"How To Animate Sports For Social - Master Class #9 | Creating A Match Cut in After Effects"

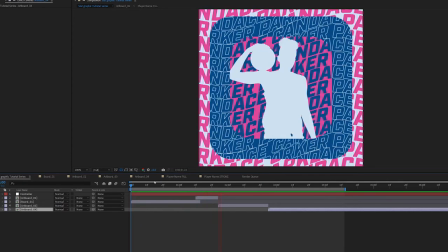0s
I'm gonna introduce you to a match cut, the transition cousin of the jump cut.
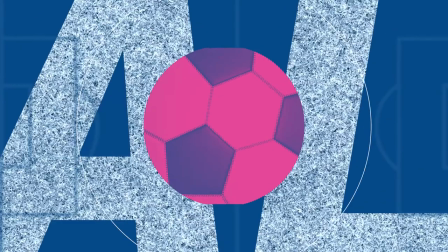4s
Let's go! Remember all the way back in Photoshop when we were building out Artboard 2 and I joked that we would have to figure it out in the animation phase? Well, that time is here. So that's what we're focusing on today. There are a couple of things that will help us.
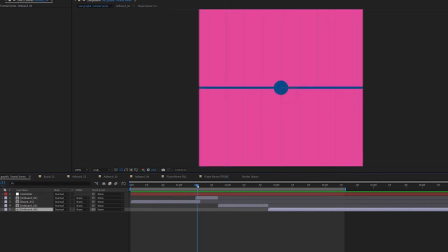21s
First, we're changing colors. So that will help reinforce the impact when the ball lands from the tip-off. Second, we're also using contrast of size to help us open up and begin the phone screen transition.
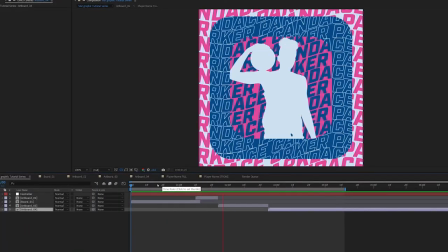33s
Our challenge here is that we need the timing and pacing to line up with Artboard 1,
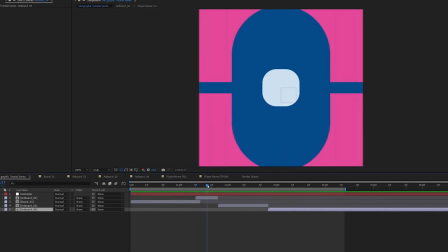38s
while also realizing that this is essentially a new sequence that's going to start the transition from Artboard 2 into Artboard 3 that's eventually going to land on our stats reveal.
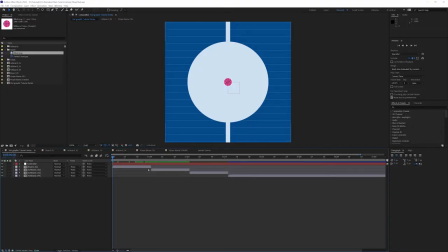48s
So the first thing I'm going to do is make sure my Artboard 2 is on top of Artboard 1.
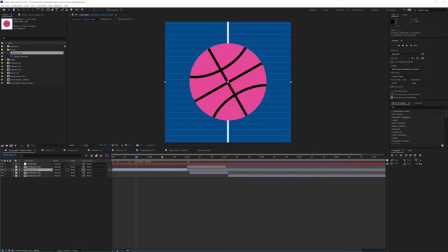55s
And I'm also going to have to adjust the timing here a little bit. So we cut the last one, Artboard 1, off at 2 seconds, but it stops a little bit before that. So as this slams down,
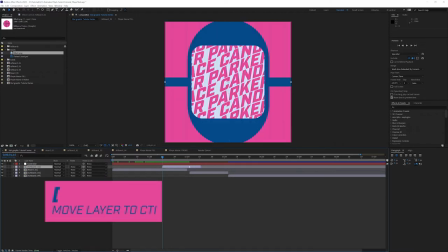68s
I think we can hit left bracket here to have Artboard 2 start.
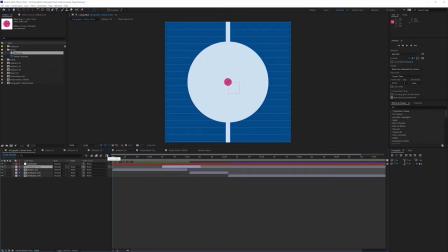75s
And we can talk through what we're doing with this one here. So if I hit 0, boom.
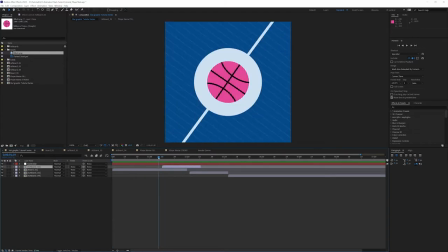81s
All right, so as this ball comes down, let's hop in here.
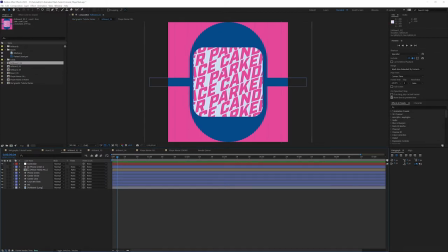86s
This center circle is going to open up and reveal the phone that is going to have the player's name inside, that is going to take us in through our transition to the third and into the stats, right? So in Artboard 2, I'm going to turn off that.
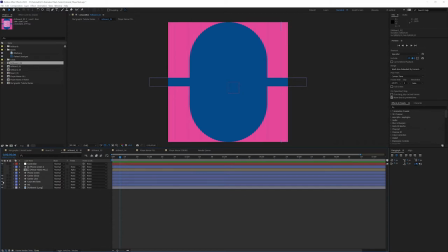105s
Our background and our court lines are in good shape. So we're going to play with the center line and the center circle. Let's start with the center circle first. I'm going to go ahead and hit Command or Control and click on this arrow to twirl everything open like we've done.
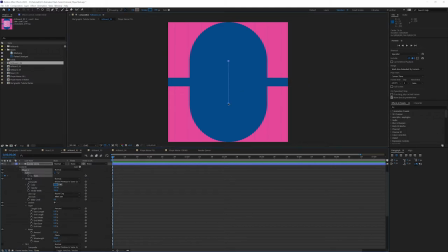125s
And I need to start a path, because remember, we're going to be animating this from the circle to open up.
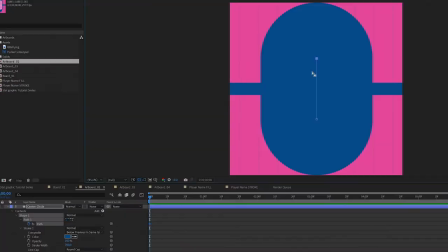133s
So I'm setting my last keyframe first, because the first points of the path are actually going to overlap. So let's take this, and if you hold Alt or Option and Shift,
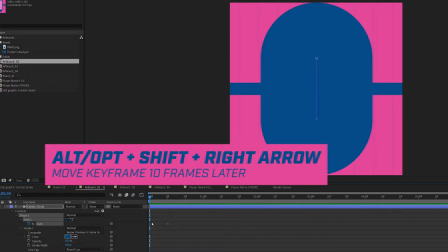142s
and then hit the right arrow key, it's going to push it out 10 frames.
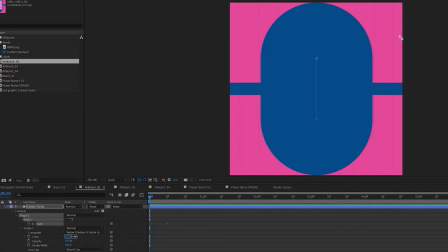148s
So now we can go in and make sure that these are over on top of each other.
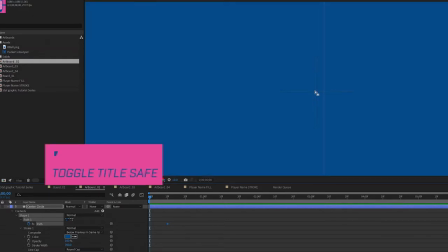154s
So I'm going to hit my apostrophe key to make sure that I am going to line these up right in the middle and actually see my path is a little bit off.
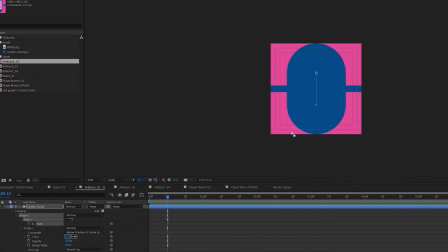163s
So let's go to this last keyframe and make sure they're both selected.
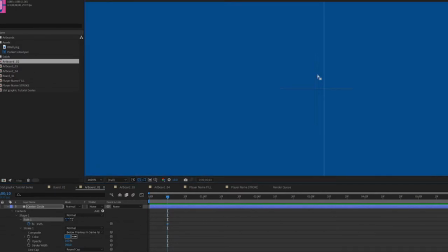167s
Shift click to make sure they're both selected, and hold shift
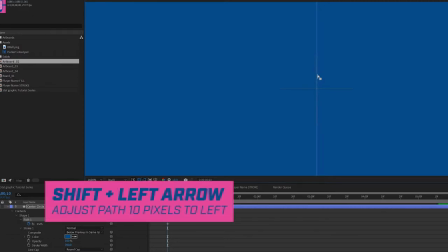172s
and hit the left arrow key to make sure we're right smack dab in the middle.
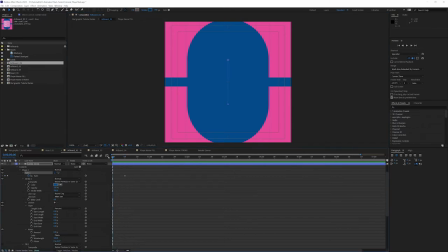179s
And now we are. So we can go back to 0 frames and shift click on one of these.
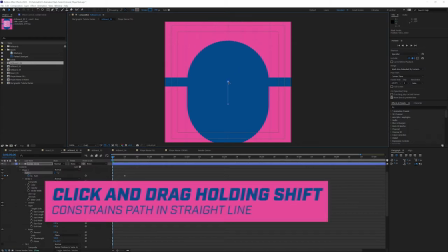186s
And then if you click on it again and hold shift, we can take it down to the middle to make sure this is right in the middle.
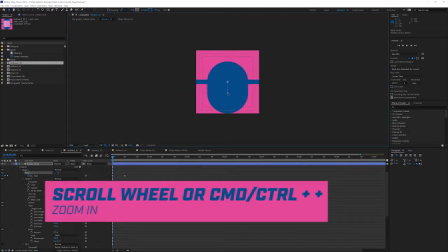194s
Zoom in, use my scroll wheel. And same thing for this one, hold shift, take it in.
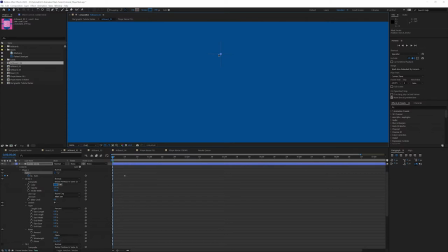199s
And I want to make sure these end up right on top of each other, which is why I set this keyframe first up here.
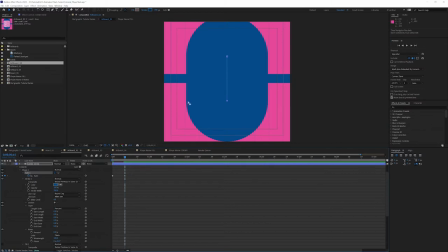207s
And I think I actually want to push this a little bit further than where it is. So if I click on this one, hold shift, I can push it out just a little bit more than where I currently have it. All right. So the other thing I want to do is,
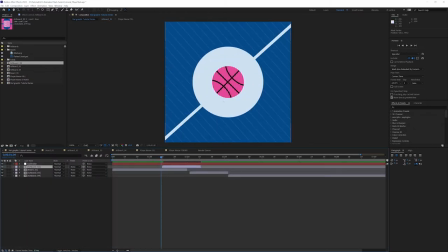224s
going from board 1 to board 2, is I want this ball to really have an impact on Artboard 2.
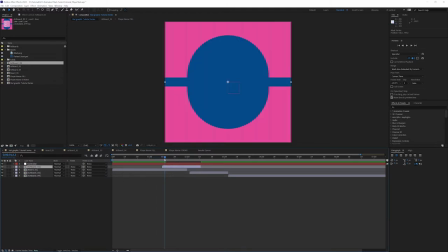231s
So when the ball comes and smacks down, I want the contrast here.